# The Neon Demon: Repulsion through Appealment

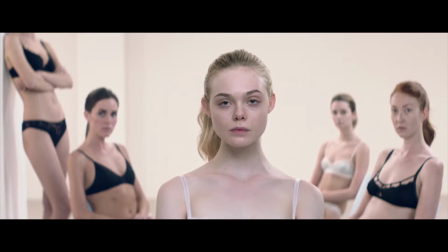When the cinematographer of the Neon Demon, Natasha Breyer, speaks about the process of finding the appropriate lenses for the movie, she explains,
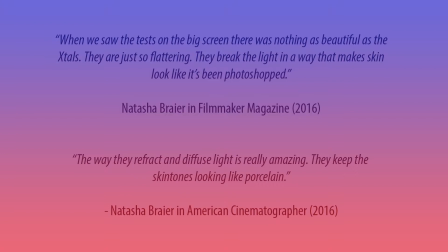"When we saw the tests on the big screen, there is nothing as beautiful as the crystals. They are just so flattering. They break the light in a way that makes skin look like it's been photoshopped. And the way they refract and diffuse light is really amazing. They keep the skin tones looking like porcelain."
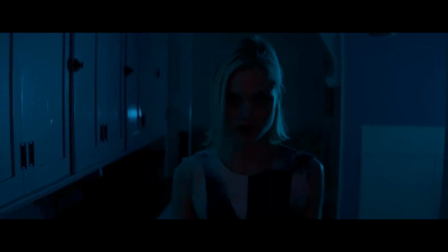The horror subjects of this movie are thus portrayed through a metaphorical and literal lens of beauty,
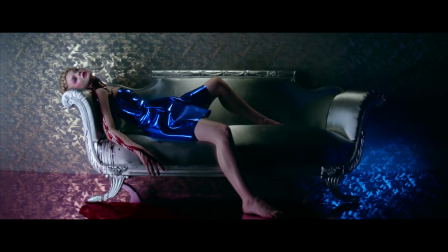something the first scene already hints at as we see Jesse covered in blood, laying on a couch,
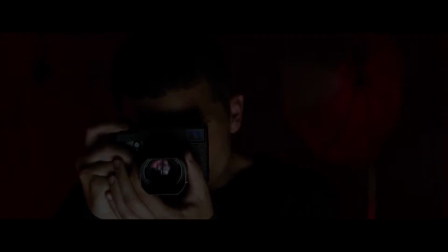while Dean aims to shoot beautiful, fashion-like imagery.
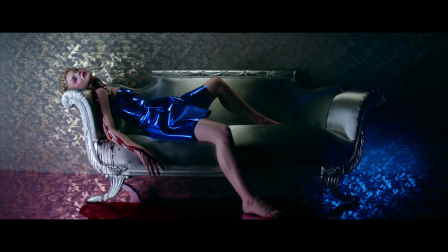We are also immediately confronted with the porcelain photoshopped skin tone that is conveyed through the crystal lenses.
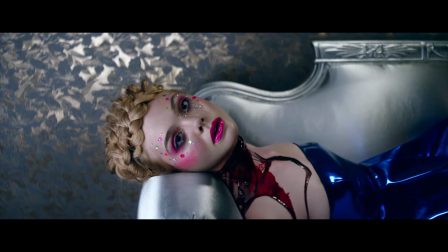Jessie looks almost like a doll. Her skin seems very shiny, smooth, and spotless. But it is not merely the lenses that contribute to dichotomous contradictions. The color scheme is also something that stands out when analyzing the Neon Demon.
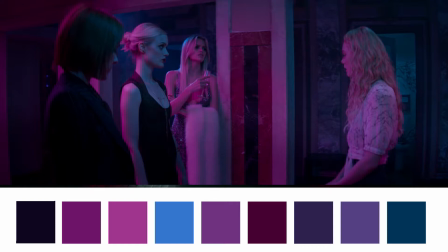The color scheme consists of bright, vivid, intense, and lively colors.
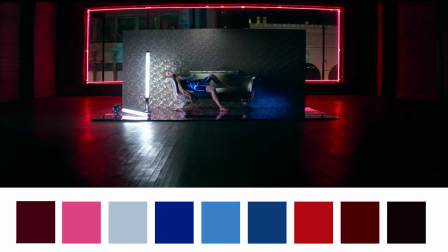Colors that seem rather contradictory when displaying subjects of murder and blood, subjects that are often considered ugly and repulsive.
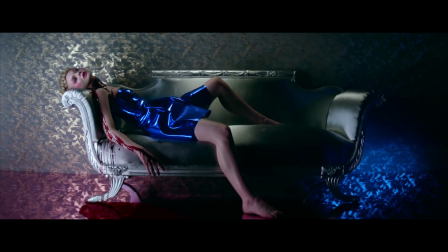The opening scene begins with Jessie wearing a shiny metallic blue dress. She appears dead, and there is blood dripping from her neck. However, she looks astonishingly beautiful.
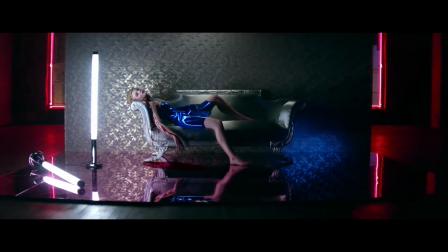Hence the contradiction. The camera then zooms out, and red neon lights appear in a square around Jessie.
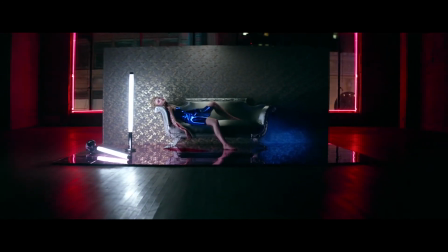The schematic use of the colors blue and red, the brightness and neon quality of the vivid and lively colors,
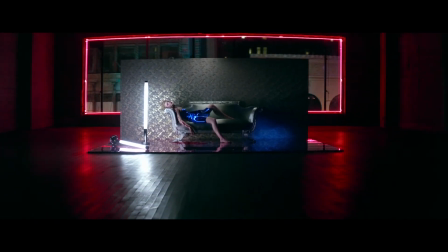fits with the tough, flashy, and fast fashion industry.
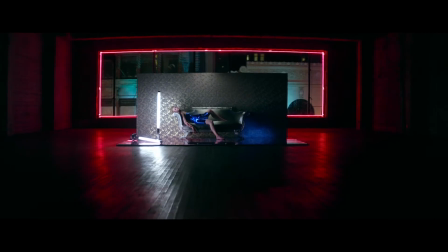To emphasize the effect the color has on the content of a horror movie, we could take an example of the first Saw movie,
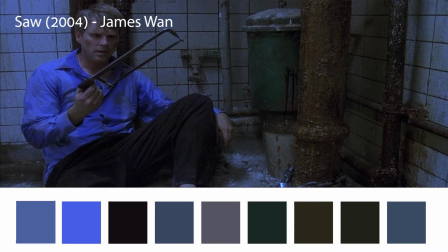where the color palette is very different and therefore has another effect on the viewer.
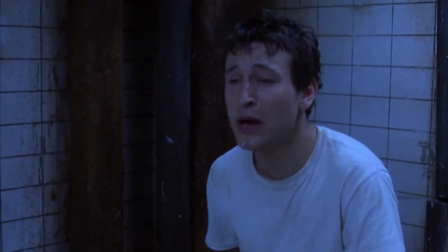In the Saw movies, which are directed by James Wan, nasty, gory images also frequently appear on the screen.
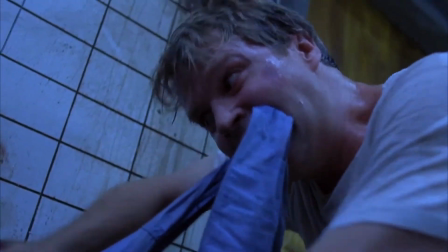The gory images stay unappealing and don't get polished to look beautiful.
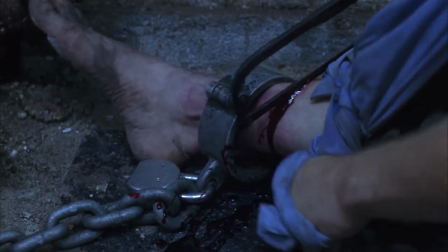Nothing within the cinematographic choices points to the fact that images must look less ugly, or should look visually more appealing.
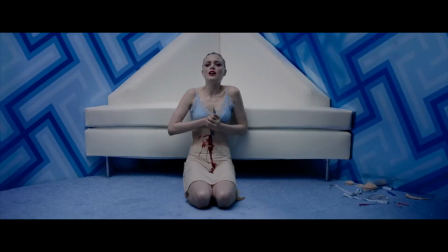Here we can see a discrepancy compared with the Neon Demon. We notice that in Saw, one primary color dominates, namely blue.
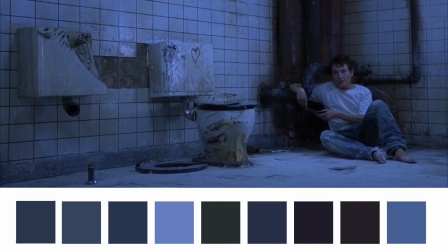The other primary colors, red and green, are not noticeably present.
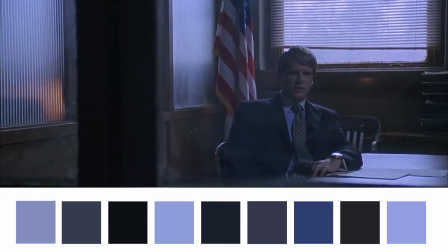Colors in Saw are not bright or intense, but look pale and ashen.
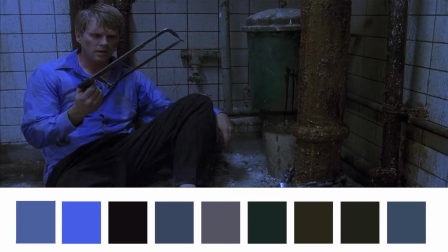The blue seen in Saw is the kind of blue you can expect in a hospital with unnatural, sharp lighting.
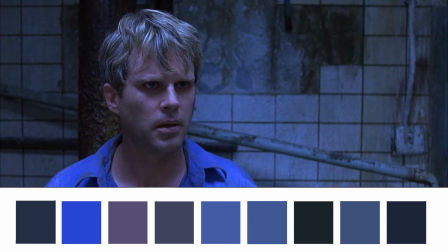In Saw, indeed, the light mostly comes from bright strip lights. In this, we can see proof of Kerner's statement that
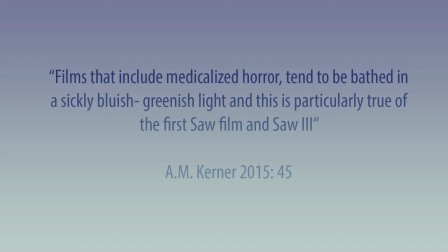films that include medicalized horror tend to be bathed in a sickly bluish-greenish light, and this is particularly true of the first Saw film in Saw 3.
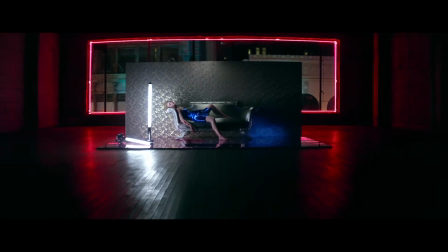Compared to the Neon Demon, where vivid, lively, bright colors dominate,
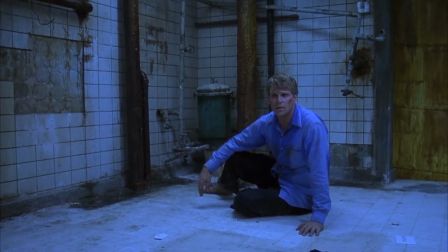earthy color tones are seen in the Saw movies, like the colors brown, gray, black, and yellow.
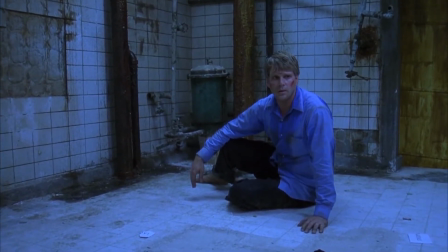The colors of filth. Absolutely no porcelain faces around here.
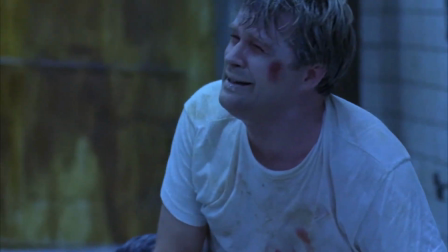The faces are not spotless and shiny. It looks and feels like there is dust in the air.
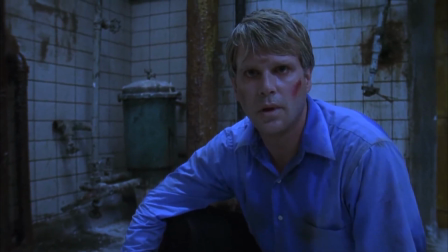It is overall dirty, ugly, and not clean at all. Saw is more focused on repulsiveness.
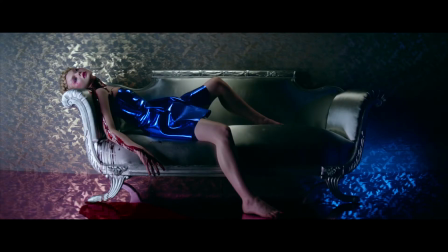In the Neon Demon, you could expect that the same gory elements mount into equally repulsive images, but that's not the case.
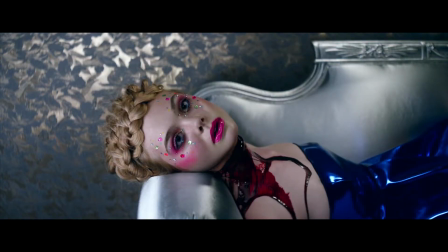The Neon Demon is obsessed with beauty, and the ugliness is perfectly polished away, so to say.
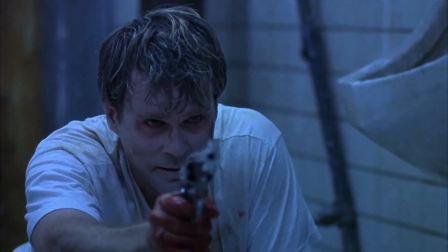In Saw, the theme of death is consistently felt. One could say the same for the Neon Demon, but the colors contribute to another conveyance of this theme.
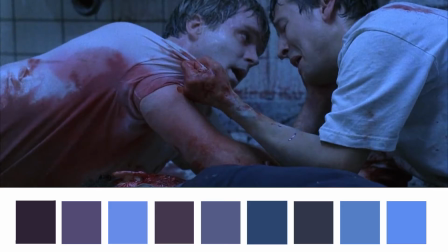While the sick and raw colors of Saw are more in line with the theme of death, in the Neon Demon,
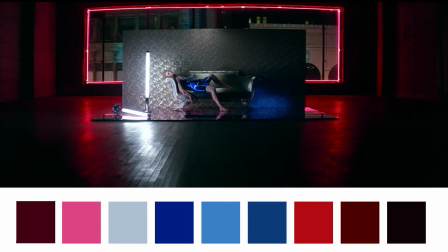the colors used to portray death is almost brushed clean in comparison to Saw.